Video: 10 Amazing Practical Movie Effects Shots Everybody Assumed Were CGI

There is no denying that modern-day CGI effects are a thing of beauty, that when they're in the hands of a filmmaker who knows what they're doing, they can soar far above the limitations of practical effects technologies.
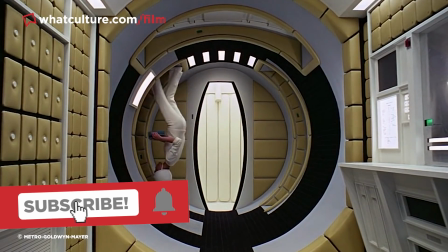And while practical effects have become an increasing rarity in major Hollywood productions over the last 20-plus years,
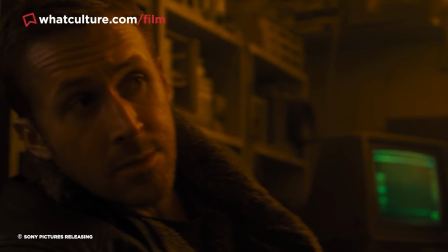the unmistakable tangible quality of animatronics, miniatures and props physically present on set will always have an appeal to audiences. Perhaps the best compliment that can be paid to practical effects these days is their ability to convince everybody that they're actually CGI.
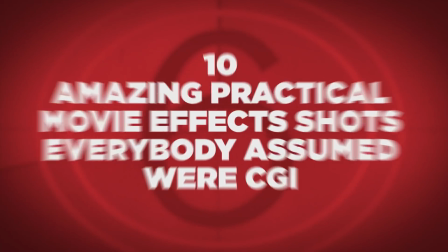With that in mind then, I'm Ellie with WhatCulture and here are 10 amazing practical movie effects shots everybody assumed were CGI.
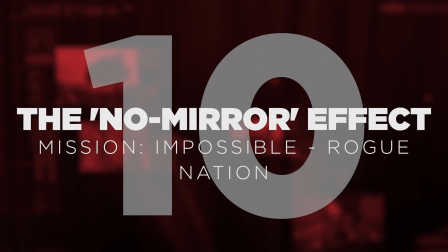Number 10 – The No-Mirror Effect in Mission Impossible The Rogue Nation Mission Impossible The Rogue Nation marked the point where director Christopher McQuarrie took the reins of the franchise and shot it into the stratosphere where in-camera practical effects are concerned.
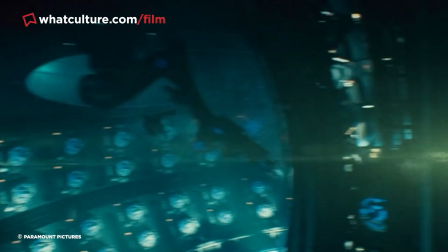Though the films did make an effort to point out the very real high-wire situations Tom Cruise put himself in, there's one sneaky shot in Rogue Nation that you probably never even considered could be practical.
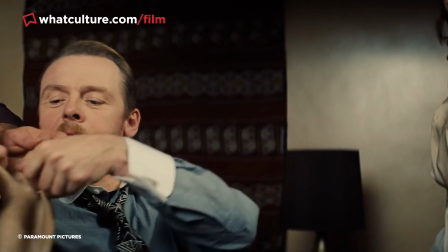When Benji is being fitted with a mask in front of a mirror, most people freely assume the shot was achieved by CGI, because why wouldn't it be?
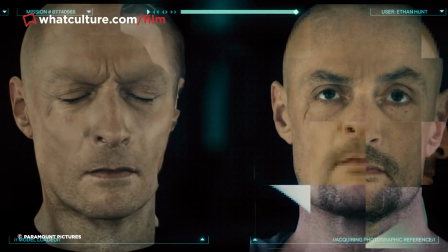But in truth, the scene was realised with no visual effects whatsoever.
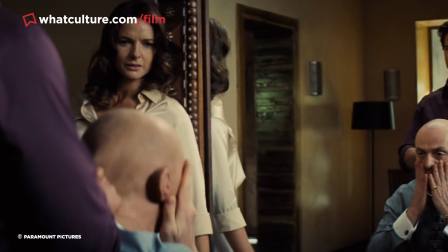Instead, the mirror is simply an empty frame, with six people appearing in the shot on either the side of the mirror's threshold, three actors,
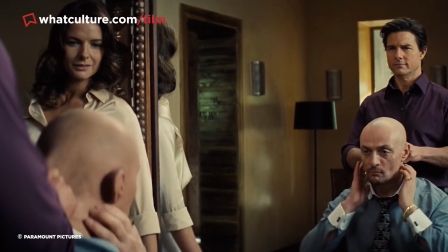three stand-ins, and matching their movements to convincingly simulate a reflection.
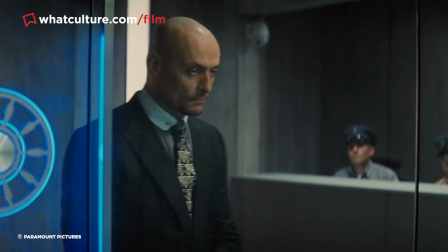To make the final effect so convincing, the camera movement and actor blocking had to be absolutely note-perfect. Though Rogue Nation isn't the first film to execute this trick, both Evil Dead 2 and Terminator 2 famously used it, given this film's recency, you'd be forgiven for assuming that they just pulled it off in post.
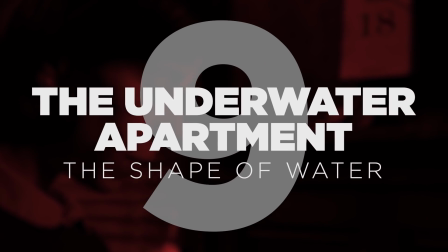9. The underwater apartment in The Shape of Water One of the most visually evocative scenes in Guillermo del Toro's best picture-winning The Shape of Water occurs in the film's opening title sequence,
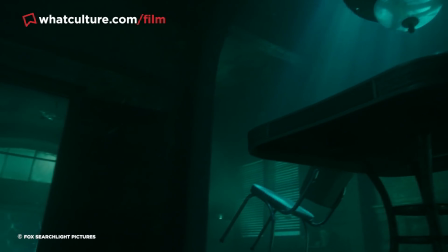where protagonist Eliza dreams that her apartment is flooded, causing her and various pieces of furniture to float. Given del Toro's expert ability at executing complex, effects-heavy set pieces, it was easy to assume that this was just a brilliantly convincing CGI effect. But alas, its face was, in fact, totally practical. The scene was shot using an old-school filmmaking technique called dry for wet,
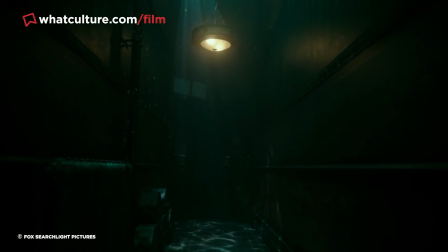where Sally Hawkins and various props in the scene were actually suspended in the air by monofilament wires,
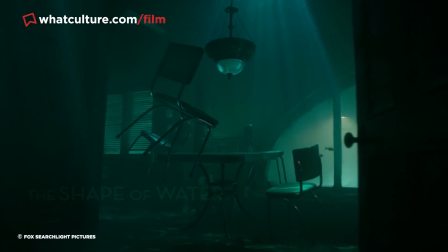with murky lighting used to replicate the ambience of actual water. Though VFX touch-ups were employed to make Hawkins' hair seem wavy, to add a watery texture to the scene, and to add a few more floating props, the bulk of this scene was incredibly pulled off in-camera.
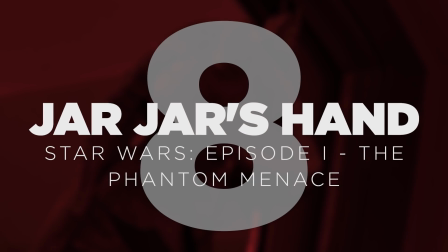Number 8. Jar Jar's hand in Star Wars Episode I, The Phantom Menace It is no secret that actor Ahmed Best served as a stand-in for Jar Jar Binks in The Phantom Menace, appearing in a practical rudimentary costume which was later painted over by the film's VFX team.
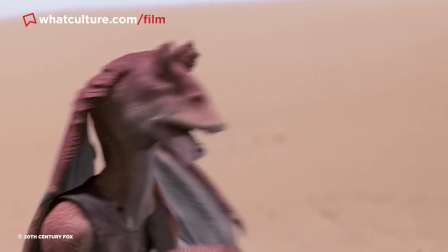As such, it'd be fair to assume that every frame of Jar Jar we see in the movie is a digital effect.
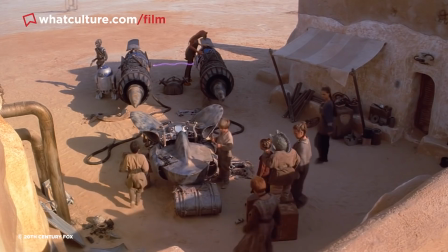But that's surprisingly not the case. For the brief close-up shot where Jar Jar gets his hand stuck in one of the engines on Anakin's Podracer,
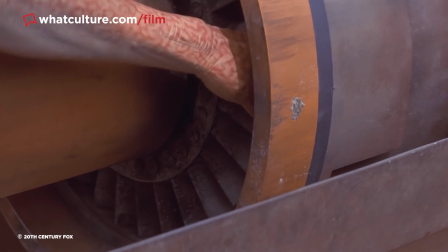George Lucas eschewed CGI entirely by simply using Bess's real hand within his practical on-set Jar Jar sleeve. It lasts just a few seconds, but probably saves the production a few thousand bucks in VFX feelings, so that's something at least.
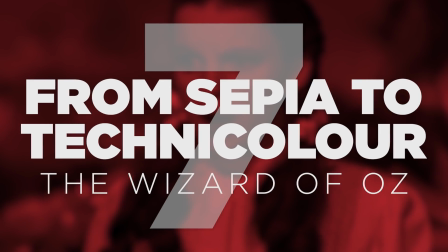Number 7 – From Sepia to Technicolor in The Wizard of Oz You won't find many more iconic movie scenes than the heart-stopping moment in The Wizard of Oz where Dorothy enters the land of Oz for the first time, and her sepia-toned world transitions into colour.